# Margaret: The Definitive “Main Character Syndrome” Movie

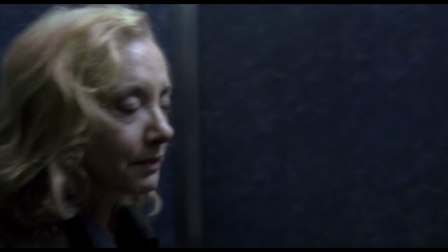4:07 Margaret mostly focuses on a young person and their struggles with their identity, but the film argues that adults are no better at grappling with the same thing.
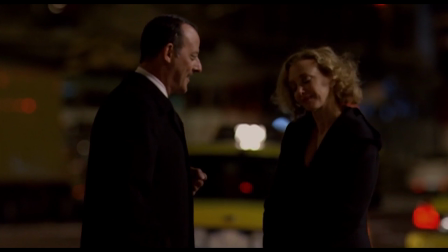4:14 Lisa's mother is shown as someone struggling to maintain a healthy relationship with her daughter, while also having trouble finding romantic love.
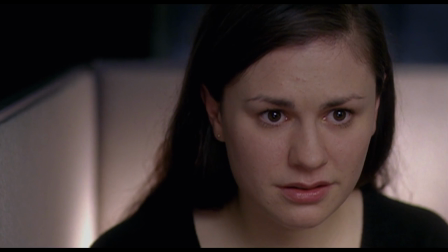4:21 Regardless of their age, Kenneth Lonergan frames the characters as human beings just trying to get through life in a world that doesn't stop to hold their hand.
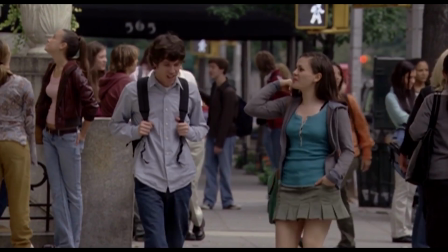4:29 The setting of New York City is a perfect backdrop for this kind of story, where even walking at a normal pace may get you knocked over by the constant flow and frenzy of the city.
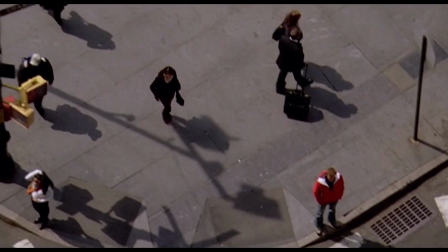4:38 People seem to always be walking from one place to another, but nobody knows where the person next to them is going.
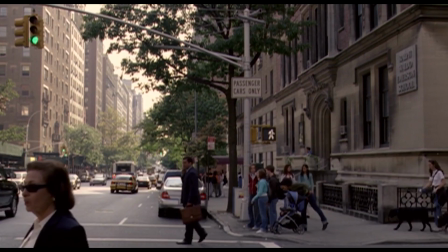4:44 The sound design of Margaret is a key tool for representing the overwhelming amount of stories around Lisa.
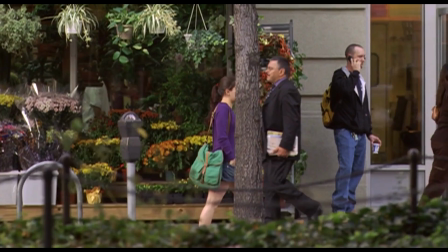4:50 Lisa's conversations are drowned out by the other conversations around her,
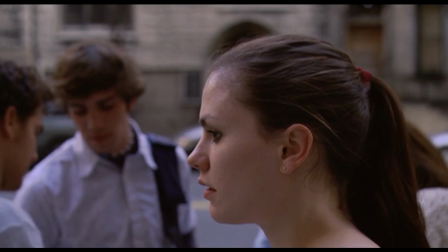4:54 giving significance to the passerby in her life and showing that her story is not uniquely important.
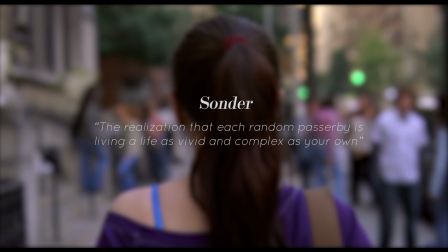4:59 These scenes are fundamental in the film's attempt to convey this idea of Sonder,
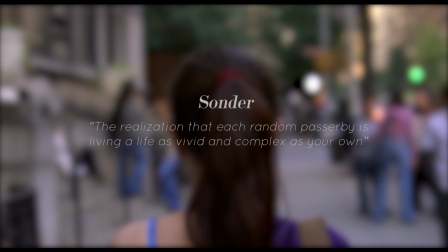5:03 or the realization that each random passerby is living a life as vivid and complex as your own.
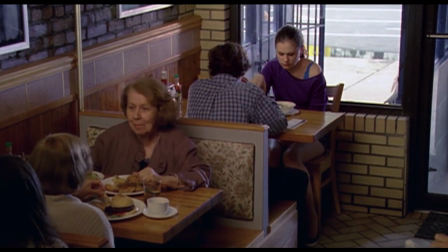5:09 That particular technique or trick that you're talking about is a big big part of the movie and it was part of the movie in the script phase right away there's
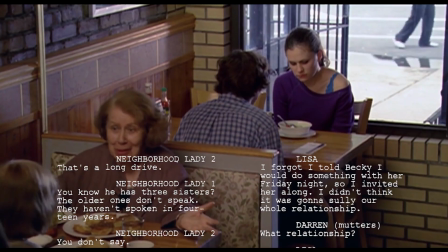5:17 a scene in a diner where you're hearing an important teenage conversation with the main characters and then side by side in the script
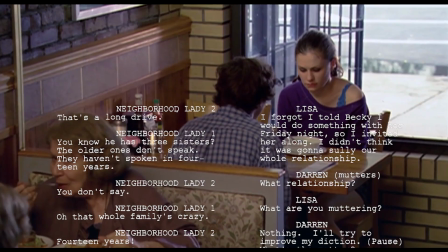5:25 you're hearing the conversation of the two women in the booth right next to them,
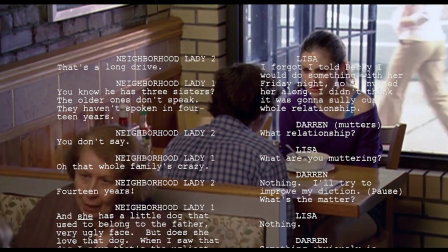5:29 and that turned out to be a really important element or theme or constituent of the movie,
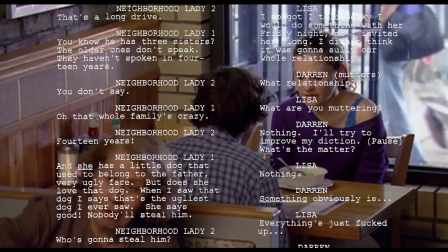5:36 which is how much life is going on all around the main character that has nothing to do with her.
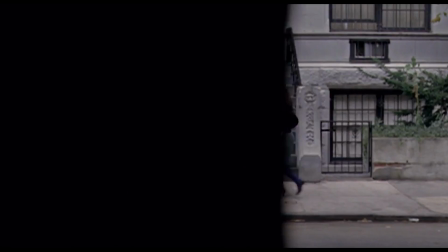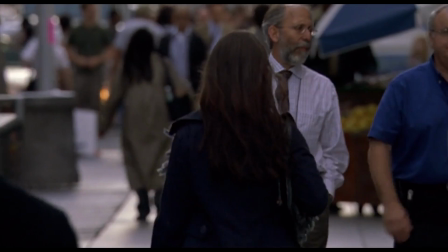5:46 Margaret frames the main characters in a way where various people, vehicles, and obstructions go in front of the camera, as if the characters are disappearing into an endless sea of consciousness.
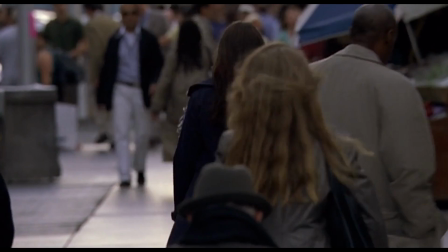5:54 In many of these scenes, the operatic score permeates the film with a narrative quality,
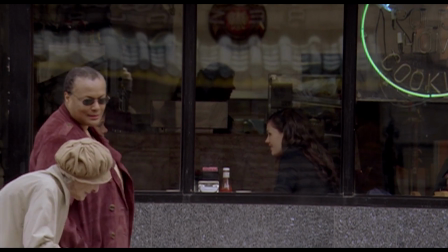5:59 showing us that these intertwining everyday events are something cinematic and worthy of a story.
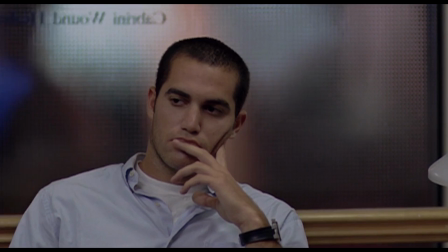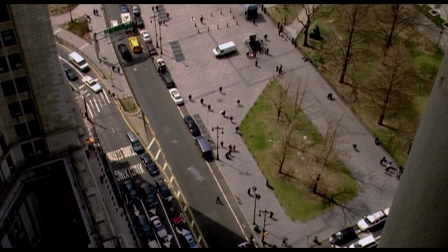6:12 The film seems to be viewing the characters from a divine perspective,
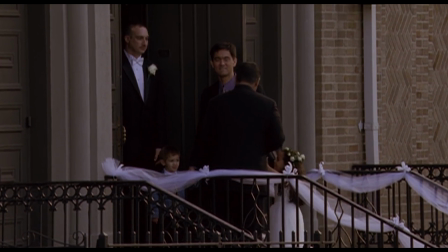6:15 as if it is trying to pull away from Lisa and show us that her story is not a unique experience, and that every human has a personal narrative that defines how they see the world.
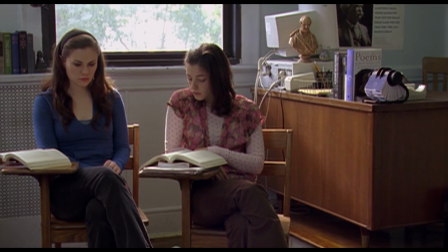6:25 This idea is captured in a scene where Lisa's English class is discussing the following line from King Lear.
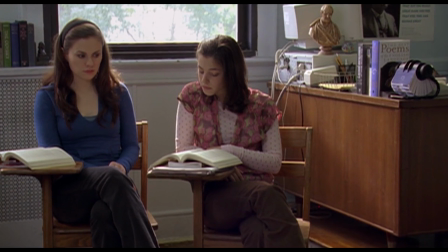6:30 As flies to wanton boys, are we to the gods. They kill us for their sport.
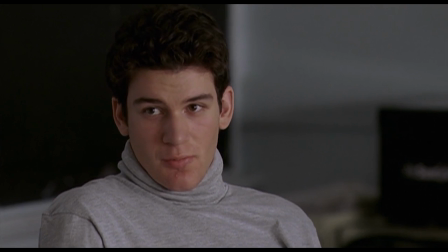6:37 I think he's saying that human beings don't mean any more to the gods than flies do to little boys who like to torture them for fun.
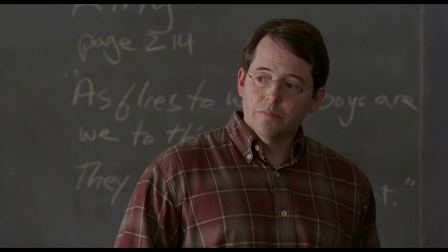6:44 Like as far as the gods are concerned, we're just ants. Nothing.
In response,
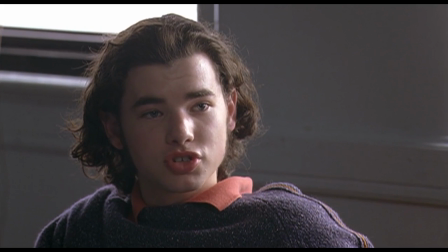6:49 a student argues that maybe he's comparing human consciousness to divine consciousness and that even though it seems to us that human suffering is just arbitrary,
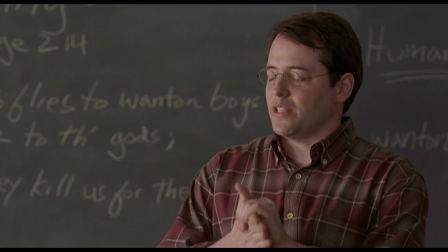6:57 that's just because we're limited by our viewpoint. Although the teacher refutes this point, this line is key for understanding what Margaret is saying about consciousness.
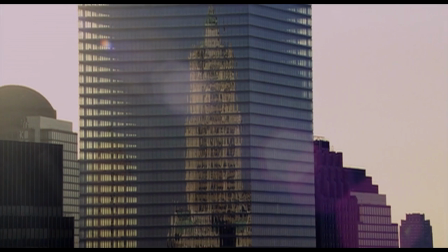7:05 The degree to which someone experiences suffering is completely dependent on their personal experiences, and trying to comprehend things from a grand or divine perspective is impossible.
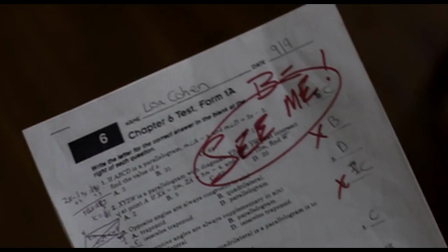7:14 This is clear in how the film focuses on events in Lisa's life. Going to a party or worrying about a math test is given just as much attention as a bus accident,
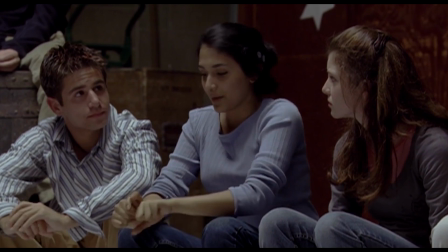7:22 showing how these seemingly meaningless things are given so much dramatic weight in her lives.
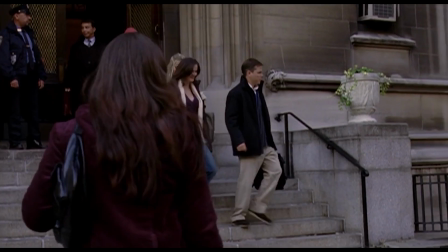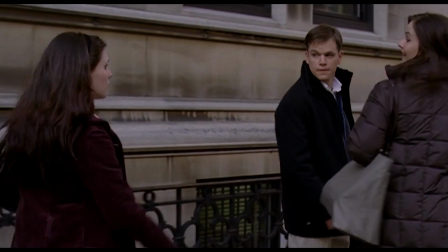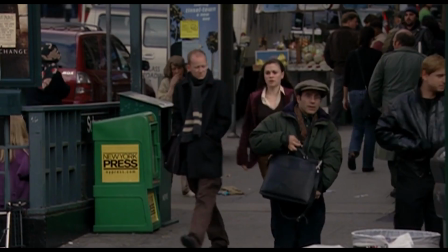7:41 Overall, Margaret conveys the idea that even though everyone feels like the main character in their own story, the world does not treat us this way.
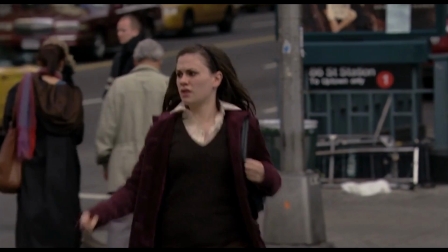7:48 This internalized self-dramatization is inherently selfish, but what can we do about it?
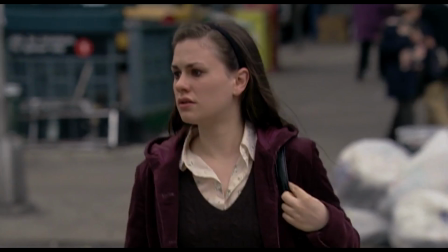7:53 We are the heroes of our own self-narratives, but in doing so, we tend to ignore the fact that everyone else is in the same position.
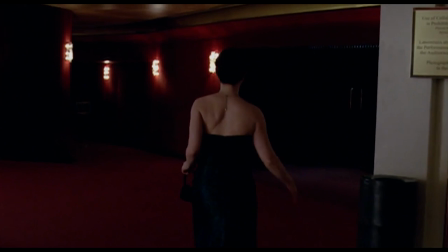7:59 Margaret doesn't have a direct answer to this inherent dilemma, but like all art, it provides an experience that may help us understand a part of ourselves from a new perspective.
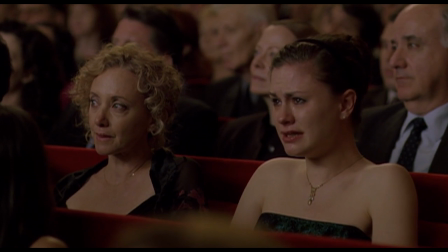8:09 In the final scene of the film, Lisa and her mother attend an opera where they are quickly overwhelmed by the power of the musical story on display.